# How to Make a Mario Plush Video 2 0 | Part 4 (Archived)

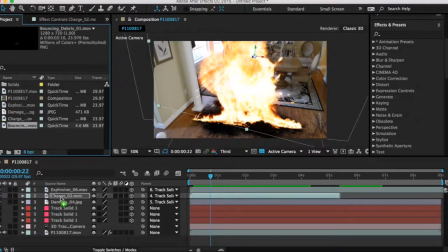8:19 Bouncing debris is pretty good, so let's add it to Adobe After Effects. Let's place it in the composition and repeat the same process as before.
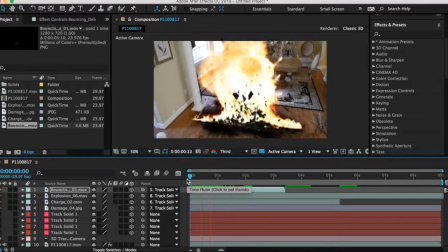8:27 Now our explosion is looking really good. Look at that. Looks pretty good, right?
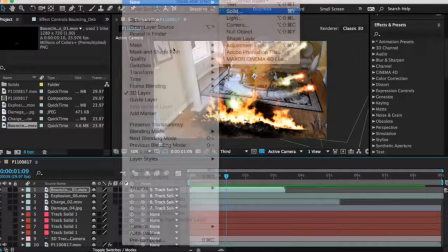8:32 I think we are pretty much done with our explosion. Finally, I would like to show off some optical flares and how to use them.
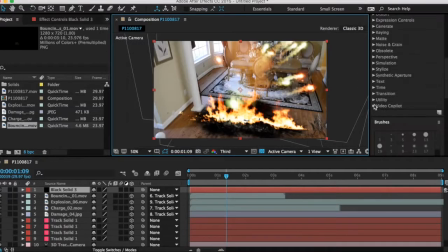8:39 First things first, we're going to create a solid and set the blending mode to screen to get rid of the black. Now, we're going to add some optical flares on top of that layer. On the left, you will see the effects panel pop up with the optical flares. This effect creates a lens flare.
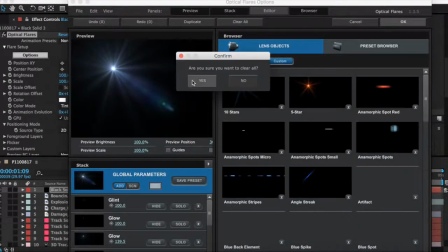8:54 If we were to click on options, we can now customize our lens flare. Let's first click clear all and head over to the basics.
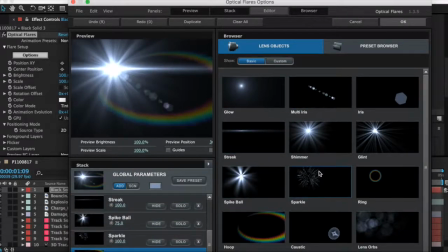9:02 We can add a bunch of different layers to this optical flare. Be sure to try them all out, see which ones work for you, which ones do not.
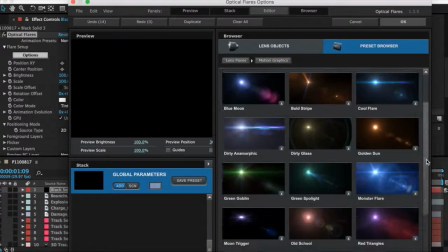9:10 Alright, let's head over to the preset browser and check out all the presets. These are already made for you, you don't have to really do anything.
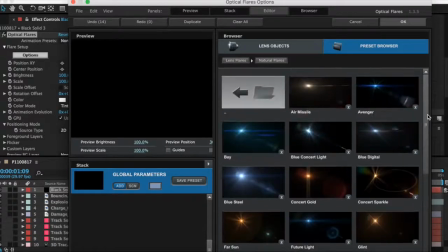9:17 Pretty cool, right? For the explosion, I'm going to be choosing a warm flare, like air missile.
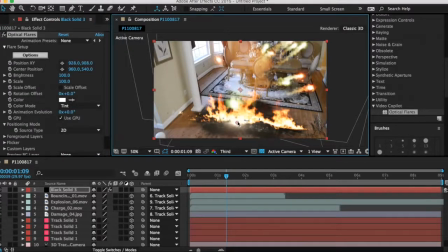9:23 Looks pretty good, let's add it in. Let's place it right where the fire is and where the explosion starts.
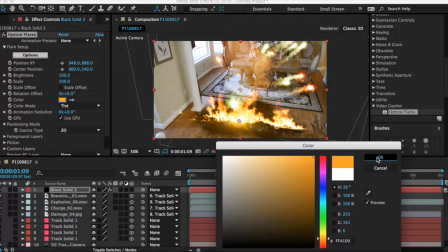9:29 I'm going to be changing the color to an orangey color to match the fire. We can also adjust some settings like the brightness and scale.
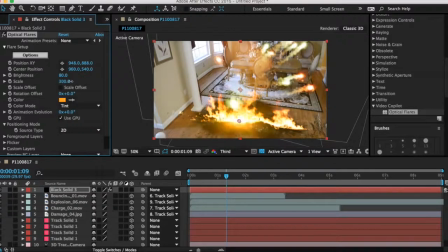9:37 As you can see, brightness makes it brighter, and the scale will make it bigger. You can also keyframe a lot of things in optical flares.
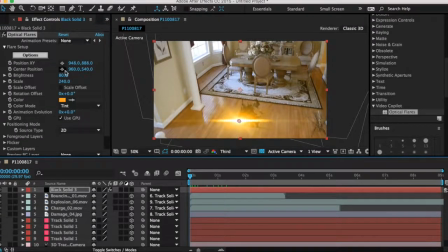9:46 I will be keyframing the brightness to make it brighter with the explosion. Alright, I animated the lens flare.
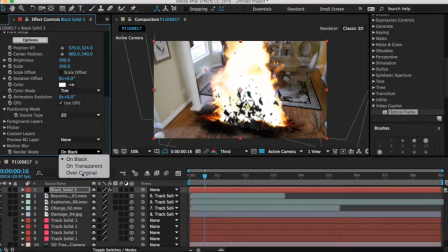9:52 Let's try adding a second lens flare. This time, we have to set the render mode to over original.
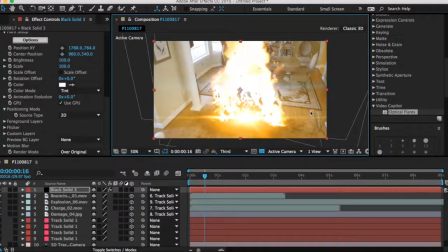9:59 This flare is mainly just to make the shot look cool, and I'm going to be using a cool flare. I'm going to be putting the flare off to the side, out of the way.
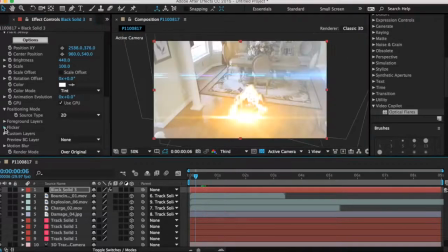10:07 Let's adjust the brightness so we can at least see it. Another cool thing you can do with flares is adjust the flicker. If I set the speed and amount, you'll see the flare flicker a bit. I set both the speed and amount to 100, so you can see it a bit better.
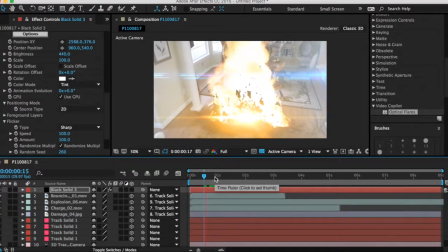10:22 Okay, we are completely done the explosion. Let's render it and check out the final product.
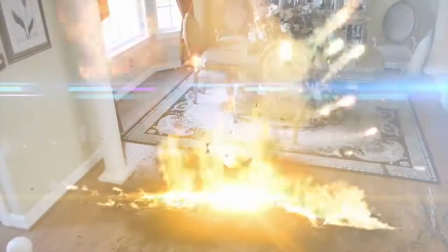Thank you all for watching. Be sure to hit that like button and also subscribe to EpicMarioBros for more awesome videos like this. Thank you and bye.